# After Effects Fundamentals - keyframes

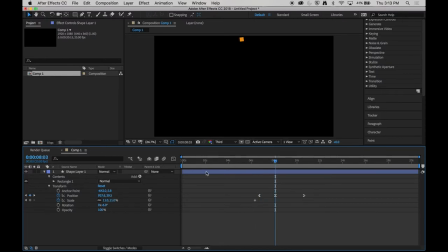(12:29)
I can then move forward in time and scale that up. Move forward in time. And then scale that back down.
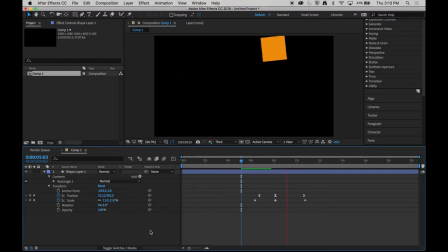(12:44)
So now it travels and increases in size as it goes. Now you'll notice these keyframes aren't in perfect sync.
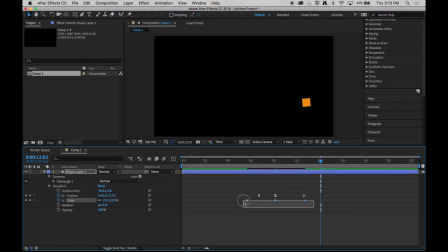(12:56)
I can move them to align them, but sometimes we need keyframes to happen in perfect alignment with other keyframes, or we need to move to a specific keyframe so we can tweak it. We can do that using these buttons down here.
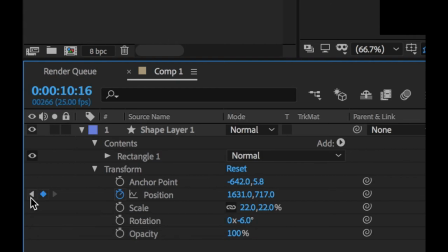(13:14)
These ones allow us to travel back and forth,
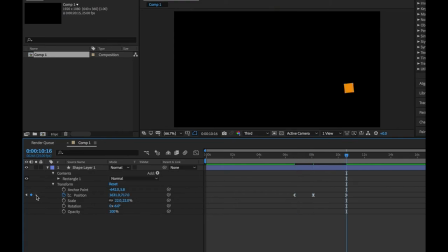(13:19)
jumping from keyframe to keyframe as we move through our animation, thus allowing me to make sure I have perfect alignment as I move through my timeline.
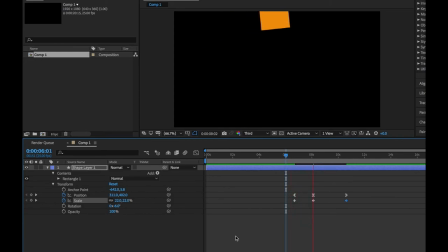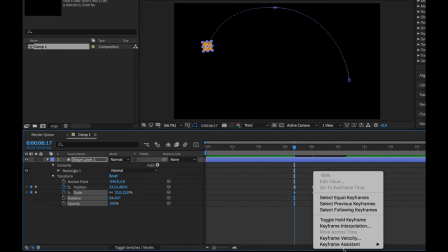(13:41)
I will also apply some keyframe assist to those ones.
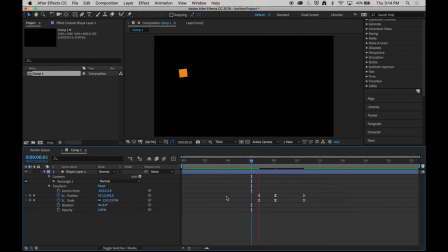And there's one last set of keyframes I'm going to apply to this animation, and that is a rotation. So I can start at an angle at the beginning, turn that on.
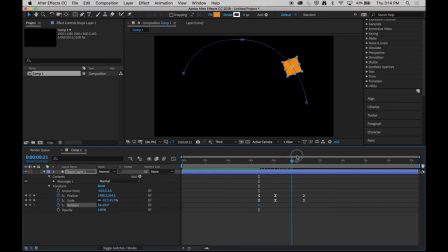(14:09)
I want it to just rotate smoothly from the start to the end.
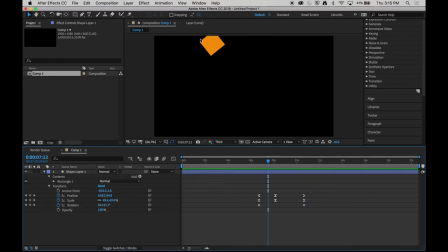(14:26)
Now you'll notice there's something slightly artificial about this, ignoring the fact that it is an orange square flying through space. If this was in real life and filmed, this fast movement would have an element of blur around its edges, motion blur.
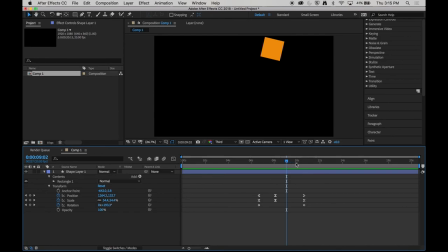(14:45)
But every frame of this is perfect and crisp and sharp. And that can be a little hard on the eye, especially when our minds expect there to be softness around things that move. So we're going to turn on what's called motion blur for this asset.
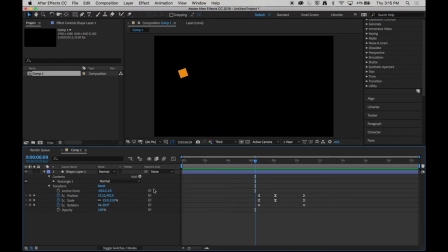(15:01)
and this will soften it and make it feel a little more real. To do this, we're going to go to the layer itself down here, and you'll see we have some options across the top,
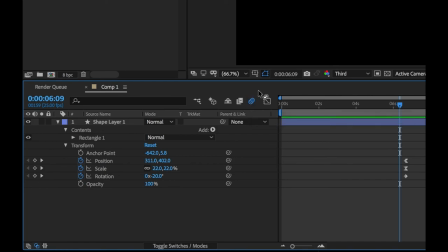(15:14)
and one of them looks like a bouncing ball, and this enables motion blur. Now this merely turns motion blur on for the composition. We then need to tell an individual layer that it has motion blur. To do that, we might have to change what options we have visible to us.
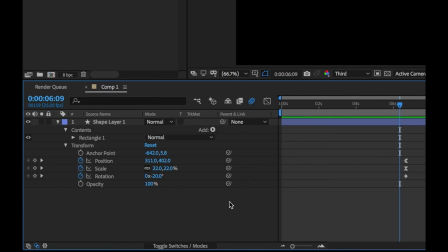(15:32)
After Effects has so many options available, they are not all visible all of the time. So we have this button here to toggle switches. As we click that, we get different options. One of those is a matching bouncing ball. If we tick that on, we will then have motion blur.
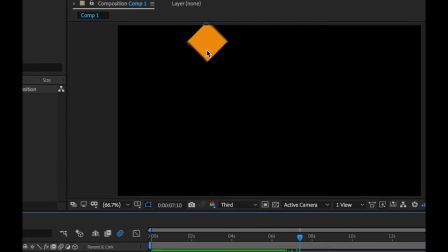(15:54)
So we have a look at our square. You'll now see there's a soft edge.
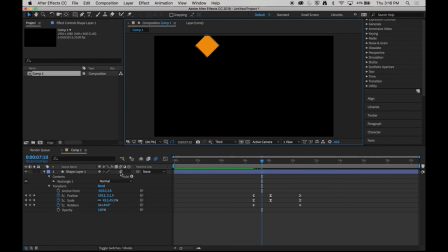(16:00)
The more movement there is, the softer that edge will be. And you will see as I turn motion blur off and on, that blur will become visible or invisible. So let's watch it with some motion blur.
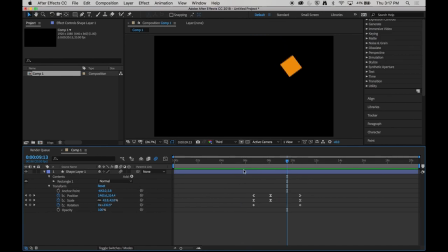(16:17)
It's subtle, but it is a little easier on the eye. And it can be quite a powerful tool. So that was keyframes.
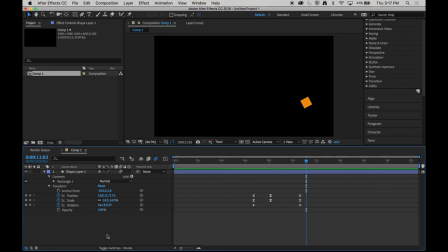(16:29)
We covered how to create keyframes, how to move and scale them, delete them, and also how the keyframe assistant can create a more naturalistic movement.